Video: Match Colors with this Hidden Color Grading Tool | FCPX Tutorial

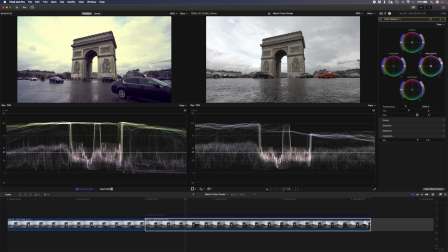[4:09]
So we have a little bit of blown out areas in the sky on the Sony clip, so I kind of want to replicate that here on the GoPro clip. Something about there should do it. We also have blacks that are really dark and where you lose a little bit of detail.
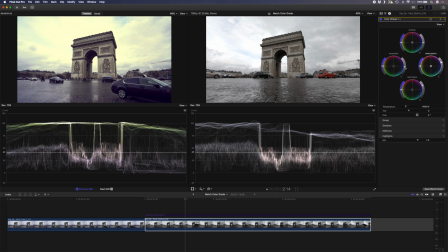[4:23]
So I'm going to just drop the luma value of the shadows a little bit to kind of create that crushed black look in the darker areas.
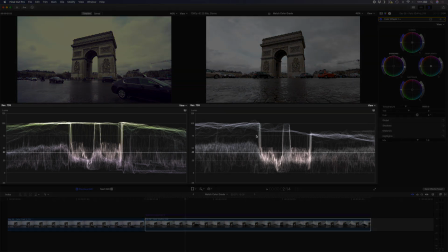[4:30]
If you compare the two waveforms, it looks like we have a very similar brightness now between the two clips.
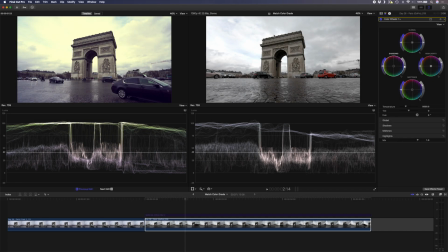[4:37]
Next, we need to compare the color and get this color to match the original Sony shot. So we have a little bit of a purple bluish tint in the darker areas here. So I'm going to grab this puck and I'm going to move it to a purpley blue color. I think something right about there looks good.
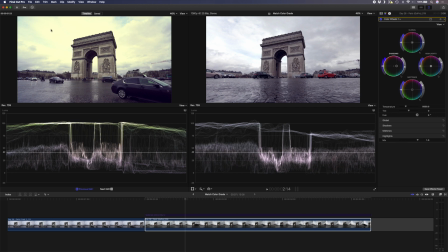[4:55]
Next, I want to match the highlights. And here we have a yellowish, slightly sort of green color in the sky. So I'm going to grab the highlights here and move it over towards a yellowy green color. I think something like that should do. And I'm going to boost the midtones a little bit.
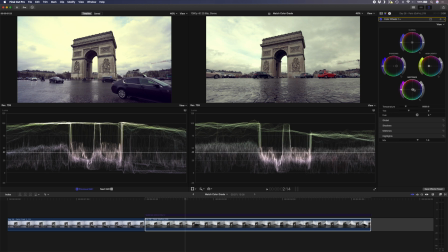[5:11]
And I'm going to move the midtones slightly towards purple because we have a little bit of a green tint on the arc here. I'd probably boost the highlights a little bit more and then just drop the saturation of that slightly.
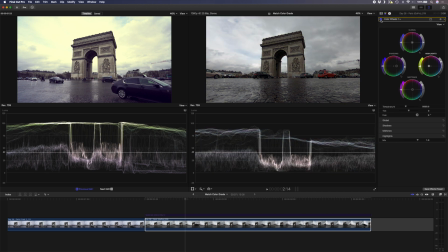[5:24]
If we look at what this looked like before and after, you can see that these two clips now match a whole lot better.
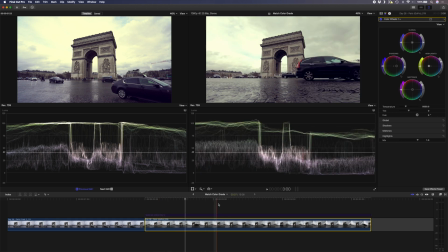[5:31]
This GoPro clip is actually a time lapse and you can see these cars just fly by here.
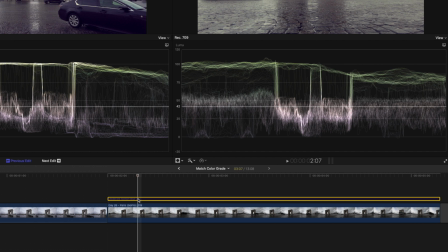[5:36]
So what I'd like to do is add a motion blur plugin. I've already added it here on an adjustment layer and I've also linked to that down below if you'd like to check that out.
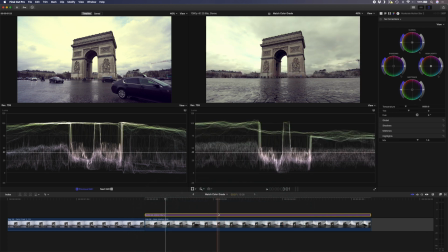[5:45]
That'll create this nice smooth motion blur look with all this traffic here in the foreground.
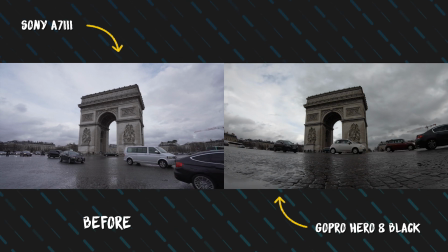[5:49]
So now if we compare these two clips side by side, this is before and this is after we've matched the color grade.
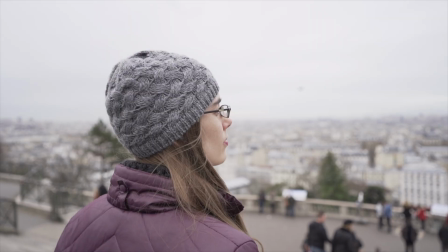[5:57]
In the second example, we have these few clips that were all shot on the Sony a7 III, but on different days and at different times of the day. So let's try and get them to match the first two clips that we graded earlier.
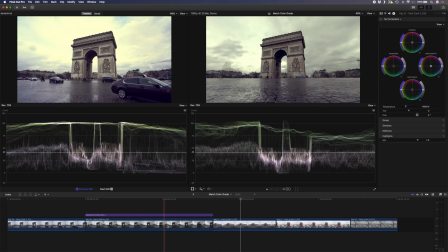[6:09]
Let's start by copying attributes from this GoPro time-lapse clip to this shot of the Eiffel Tower.
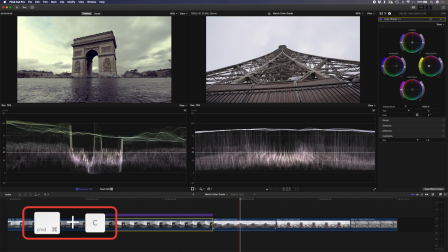[6:14]
To do that, I'll select this first clip and hit Command C to copy. I'll select the next clip and hit Command Shift V to paste.
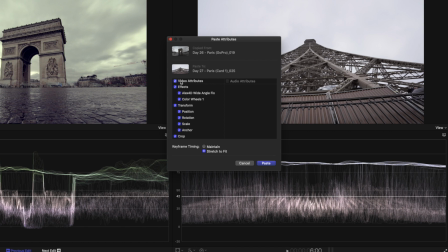[6:21]
Now all I want to paste here is the color wheels. So I'll deselect everything and just select the color wheels and hit paste.
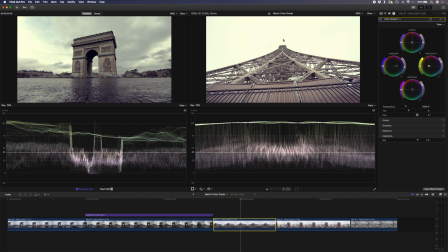[6:29]
So we have a good starting point here for the grade, but as you can tell, it's too bright and it doesn't quite match the previous clip. So I'll drop the highlights here slightly and I'll probably drop the midtones a little bit as well. Now the highlight saturation is too much.
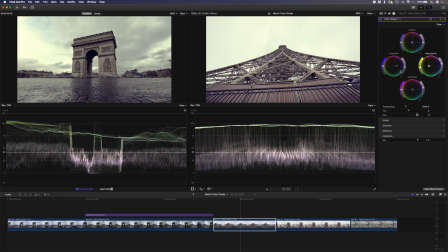[6:43]
I'll drop that a little bit and I'll probably also just adjust the shadows and make them a little bit more purple. So we have a bit more purple in these darker areas. And I'll also drop the luminance of the shadows. Then lastly, I'll just drop the midtones a little bit more just to crush those areas.
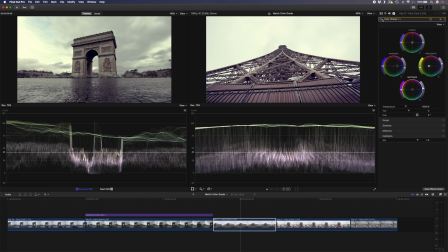[7:02]
And this looks a lot closer to the previous clip. If I turn this color wheels adjustment off, you can see what we had before. And now we have a shot that matches the shot before. Let's do that again for the next clip.
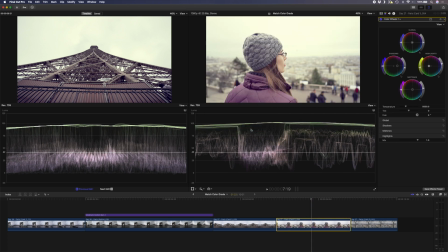[7:14]
I'll copy and paste attributes and I'll just paste the color wheels adjustment. We've got a similar thing going on here with the highlights being too bright. So I'll bring those down and I'll make them a little bit more orangey and I'll drop the midtones here a little bit as well. I'll also drop the shadows and desaturate the shadows and the midtones a little bit.
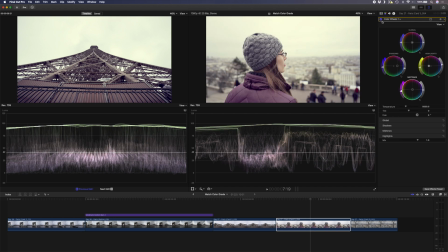[7:33]
This is before and this is after. Again, it looks like it matches the previous shot quite nicely. Let's do it one more time for the last shot.
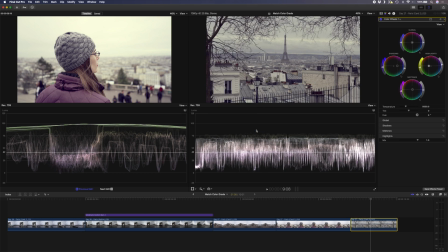[7:42]
Copy and paste attributes, just the color wheels, and this time we need to brighten up those highlights a little bit.
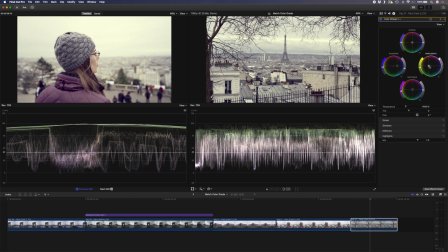[7:50]
It's looking too yellow and green, so I'll probably dial this back a little bit. And I'm definitely going to boost the midtones and the saturation of the midtones a little bit.
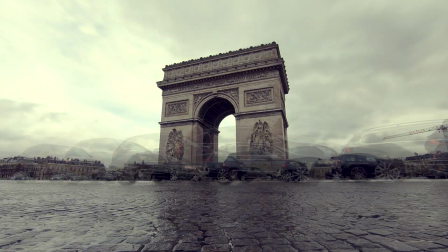[8:01]
If we play through the sequence, you can see how each shot is now color graded to match the shot before. I hope you found this video helpful and I hope that you enjoy using the comparison viewer in Final Cut Pro to match your color grades between shots and different cameras. That's all for this video.